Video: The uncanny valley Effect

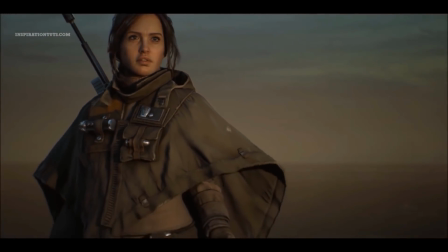So why not use our mind's ability to feel life in not so realistic designs?
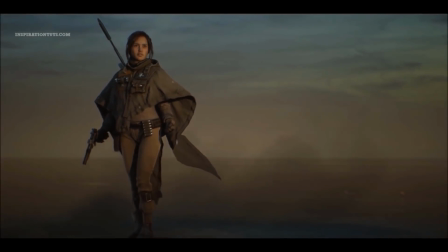In the end, it is emotional believability that will make a story work.
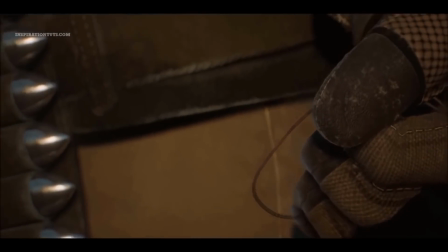But if you want to make a character more realistic and move beyond the uncanny valley, make sure that the character's facial expressions match its emotive tones of speech,
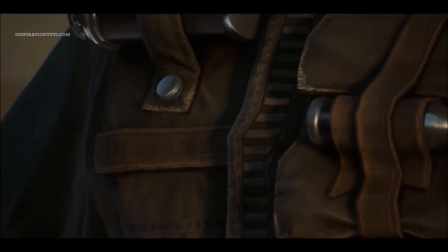and that its body movements are responsive and reflect its emotional state.
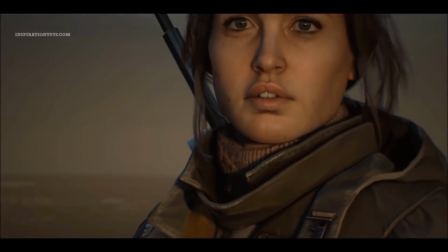Special attention must be paid to facial elements such as the forehead, eyes, and mouth, which depict the complexities of emotion and thought.
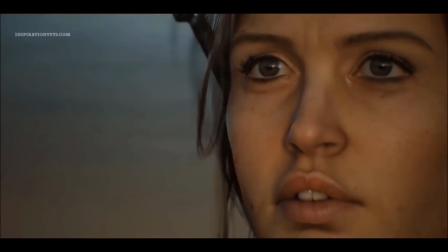Also, the mouth must be modeled and animated correctly,
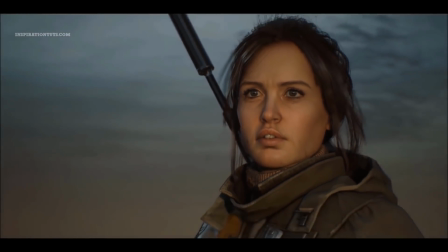so the character doesn't appear aggressive or portray a false smile when they should be genuinely happy.
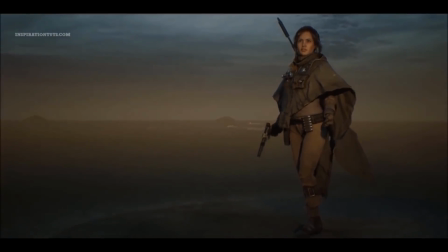If you are really sure that you cannot film real people with VFX elements on them, you should still try to step away from exactly copying a human being.
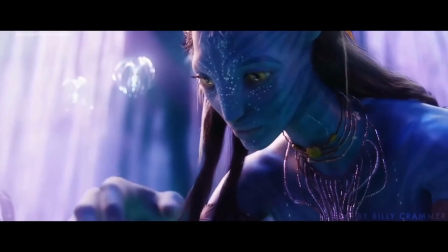One way to do this is to slightly change the proportions away from a human being anatomy.
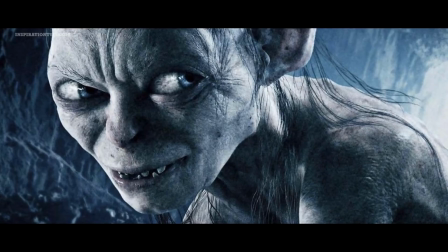Take the Avatar aliens for example, Gollum from Lord of the Rings, or Alita from Alita the Battle Angel.
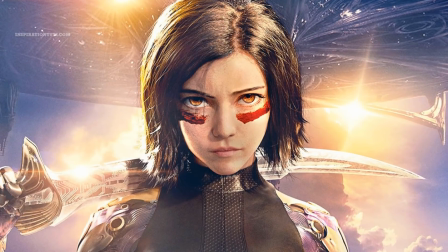In these cases, realistic textures, an elaborated bone and muscle system make them belong in a realistic environment,
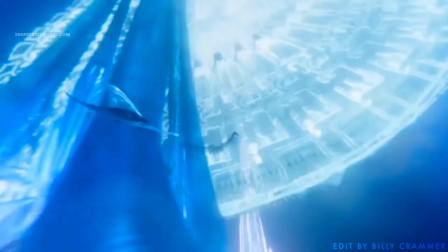but the slight changes in anatomy, like bigger eyes, bigger limbs, and so on, kept them out of the uncanny valley.
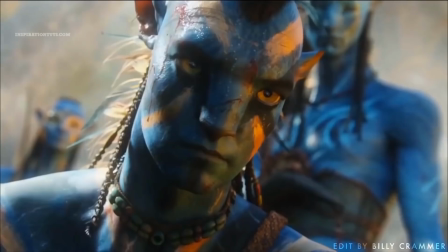This way, the control of appeal is back to the hands of designers. On top of that, the bigger eyes are an excellent stage for emotional expression.
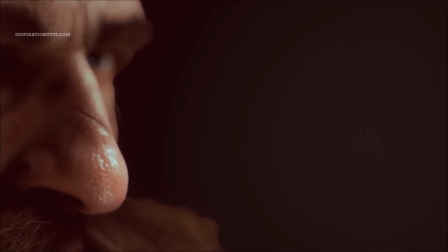One professor in the field said, the goal is not to avoid the uncanny valley,
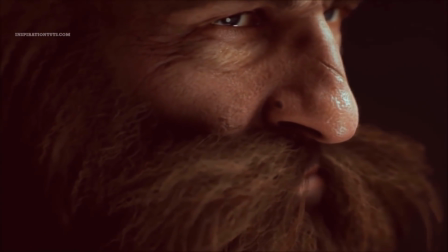but to avoid bad character animation and behaviors, stressing the importance of the appearance of a robot or a character and its ability. Because we as human beings,
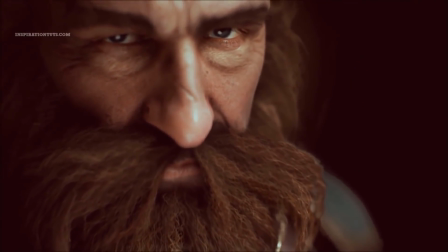we are trained to spot even the smallest divergence from normal human behavior and actions. hence we often fail in creating highly realistic,
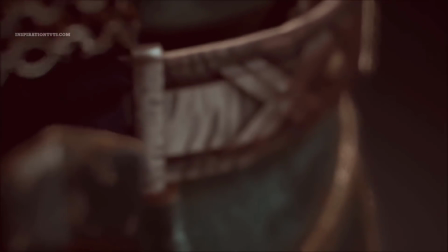human-like characters. For now, the uncanny valley appears to be an uncanny cliff.
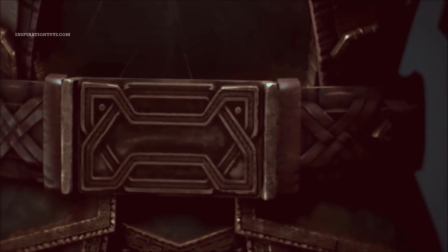We find the likability to increase and then crash once robots or characters become human-like,
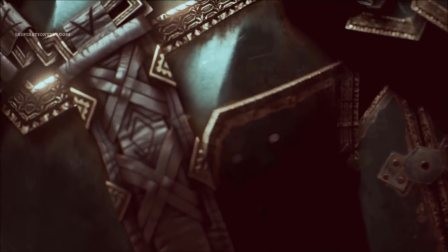but we have rarely observed them overcome the valley. I hope you found this video useful and informative.
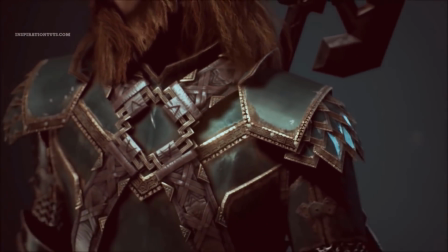If you have something to add, you can leave it in the comment section below. Also, you can check some of our previous videos.
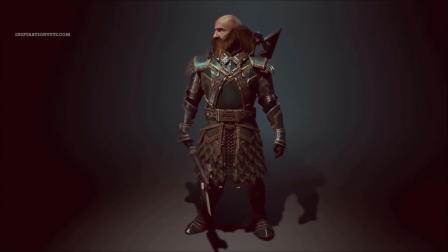Thank you very much, and I'll see you in the next one.